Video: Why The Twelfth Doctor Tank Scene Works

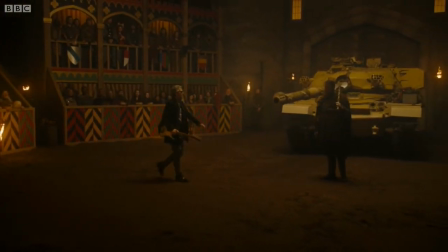240s
The use of a tank here also feels appropriate during this two-parter feature of the Daleks,
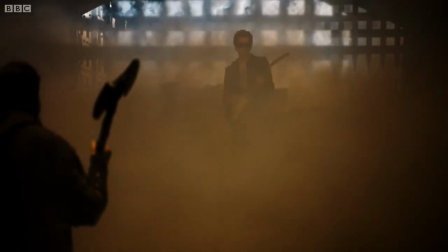245s
described as Trigger happy mini-tanks and we'll see what is arguably a light parallel to this entrance when the Doctor rides in on their creator's chair in the second part.
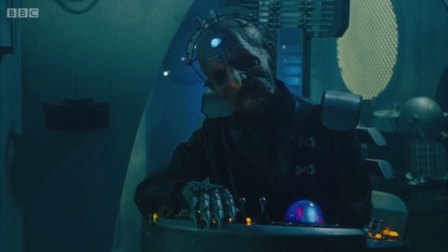253s
In both scenarios, he takes a transport symbolic of danger and twists it with his own sense of light revolving.
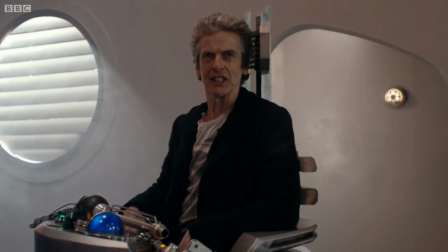260s Admit it! You've all had this exact nightmare.
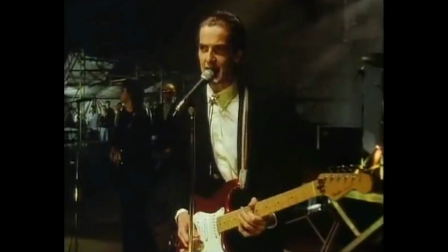262s
The axe in question is a nice way to reflect Peter Capaldi's musical career and in effect It effectively establishes its start as a recurring staple in his last two seasons,
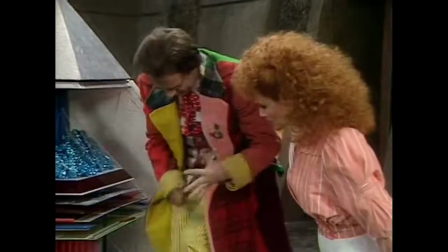271s
and I think it's neat to have the Doctor have a regular instrument again after the 7th Doctor's screams, while the second Doctor's recorder remains the OG instrument.
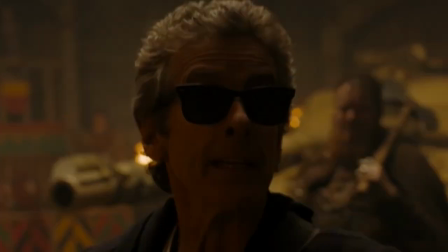279s
This scene also features the informal introduction of the Sonic's sunglasses, which at this point just appeared to be sunglasses. glasses.
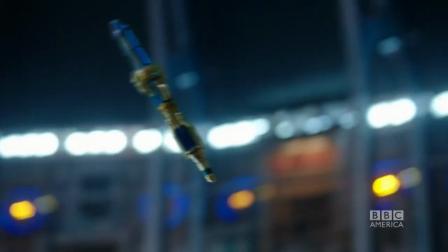286s
We wouldn't necessarily assume he had a Sonic device on him, given his 11th Doctor screwdriver was left with Kid Davros,
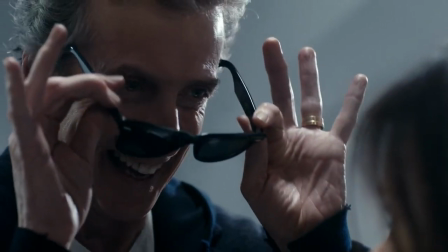293s
but the glasses' Sonic nature reveal in The Witch's Familiar ends up retroactively showing he was always prepared,
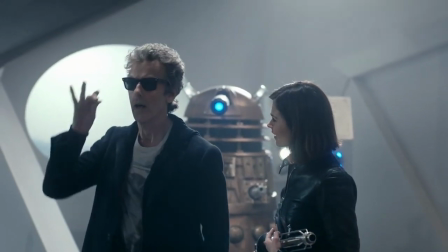299s
as neither Davros or the Daleks suspected in foul play.
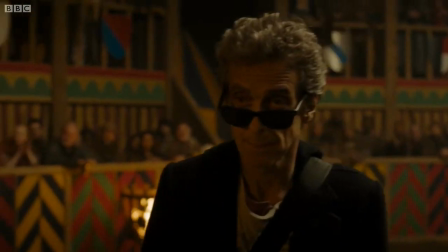304s
It is worth noting that he is still spoiling his hoodie as well as his longer fabulous hair that we saw from the opening teaser.
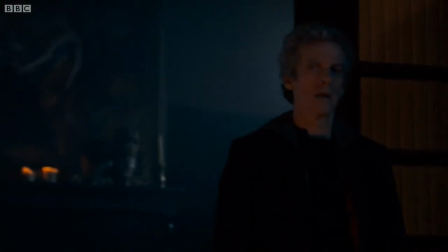310s
This outfit will in fact be Capaldi's primary outfit for the majority of this season, at at least until he gets his spiffy adult coat.
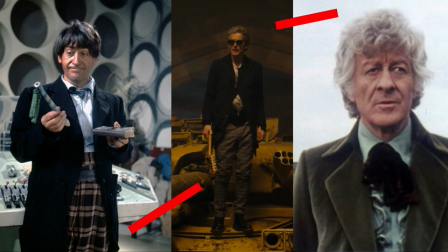317s
While the Doctor suggests to Clara that his outlandish behavior may be a result of his inviting past incarnations as part of the party,
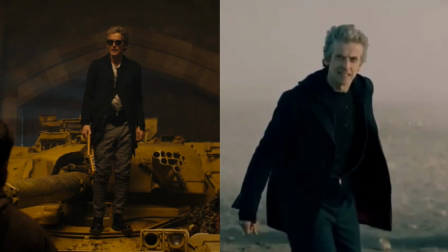324s
the fact that he is wearing the same outfit in both scenes tells us that it's probably not been absurdly long since the dialogue was encountered for him,
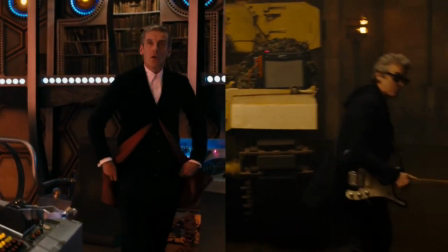331s
though with the Doc a long time is relative, but also that this notable shift in outfit and due didn't start because of his expecting death.
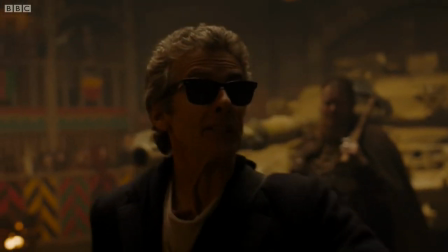338s
This ties into the whole soft reboot idea,
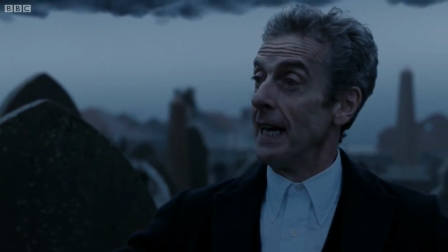340s
but we can also assume that this may have been as a result of how his character was drifting his disposition a bit after he was speaking to death in heaven,
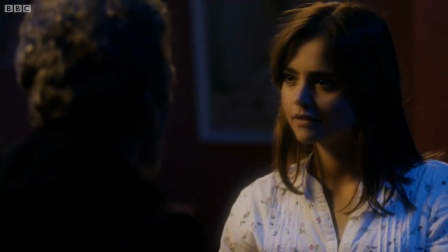347s
and wanting to kickstart a new phase in his and Claire's relationship in Last Christmas after all the strife they had caused each other.
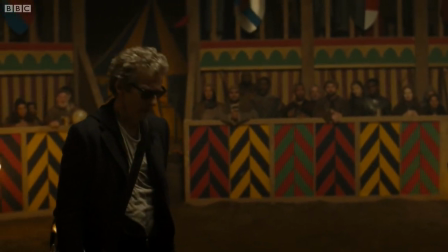353s
So while some feel his behavior here is a bit unprecedented, there is at least enough legwork in hindsight to at least close the gap a little.
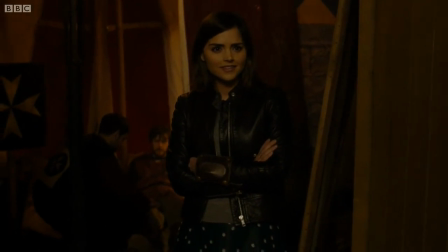361s
And ultimately, even if it is a bit of a drastic shift, I just find myself enjoying this stage of XII's tenure more than the previous.
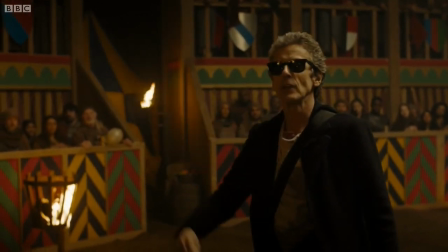368s
It just feels a lot more fun and lively, and I feel Capaldi and the writers were just more comfortable with the way his characterization is framed around this time,
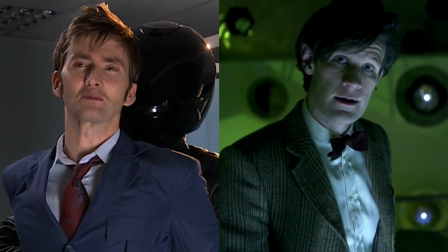375s
though it does often seem the case that a docker's second season is where their character is more solidified.
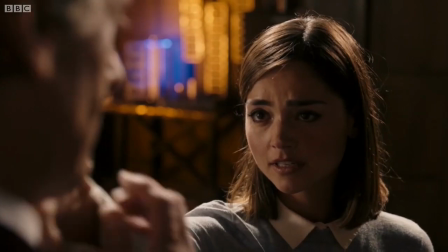381s
And thankfully, this insertion of jovialness will not take away from the strong,
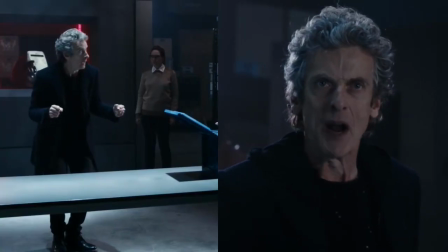385s
serious moments that will come in the rest of the season, but the goofiness and the drama complement each other as much as they contrast one another,
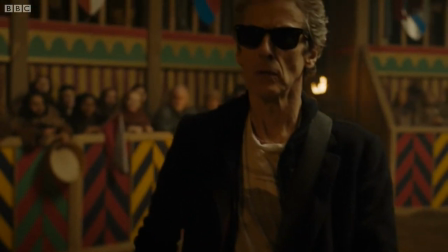391s
and are both interesting in a collection of moments in Series 8. There's some other neat stuff to go into, like how the docker pleased Pretty Woman for Clara and or Missy,
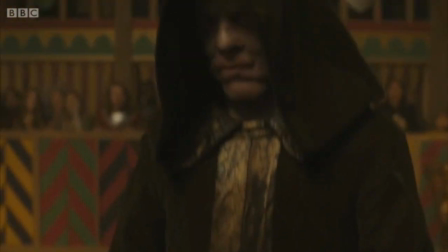400s
enlisting his various exploits in Essex and all the plot stuff that happens, but that starts to move away from the specifics of the Doctor's entrance itself,
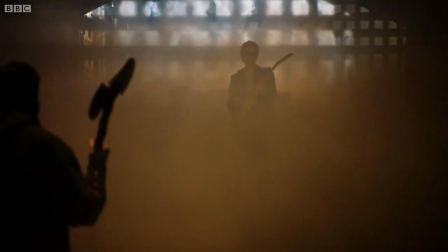408s
so it's probably best to just leave things here.
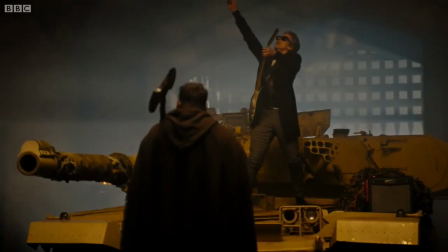410s
I find the scene just really effective in terms of the overall story structure and what it says about the Doctor at this point is like, which benefits not only this story, but the season overall.
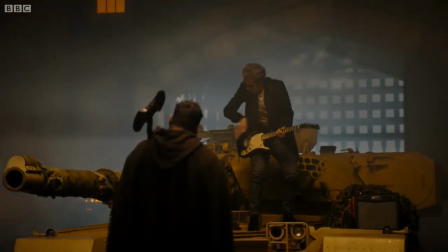420s
You wouldn't think there would be much class and just barging in with a bloody tank, but sometimes it can help to just listen between the notes. Thank you.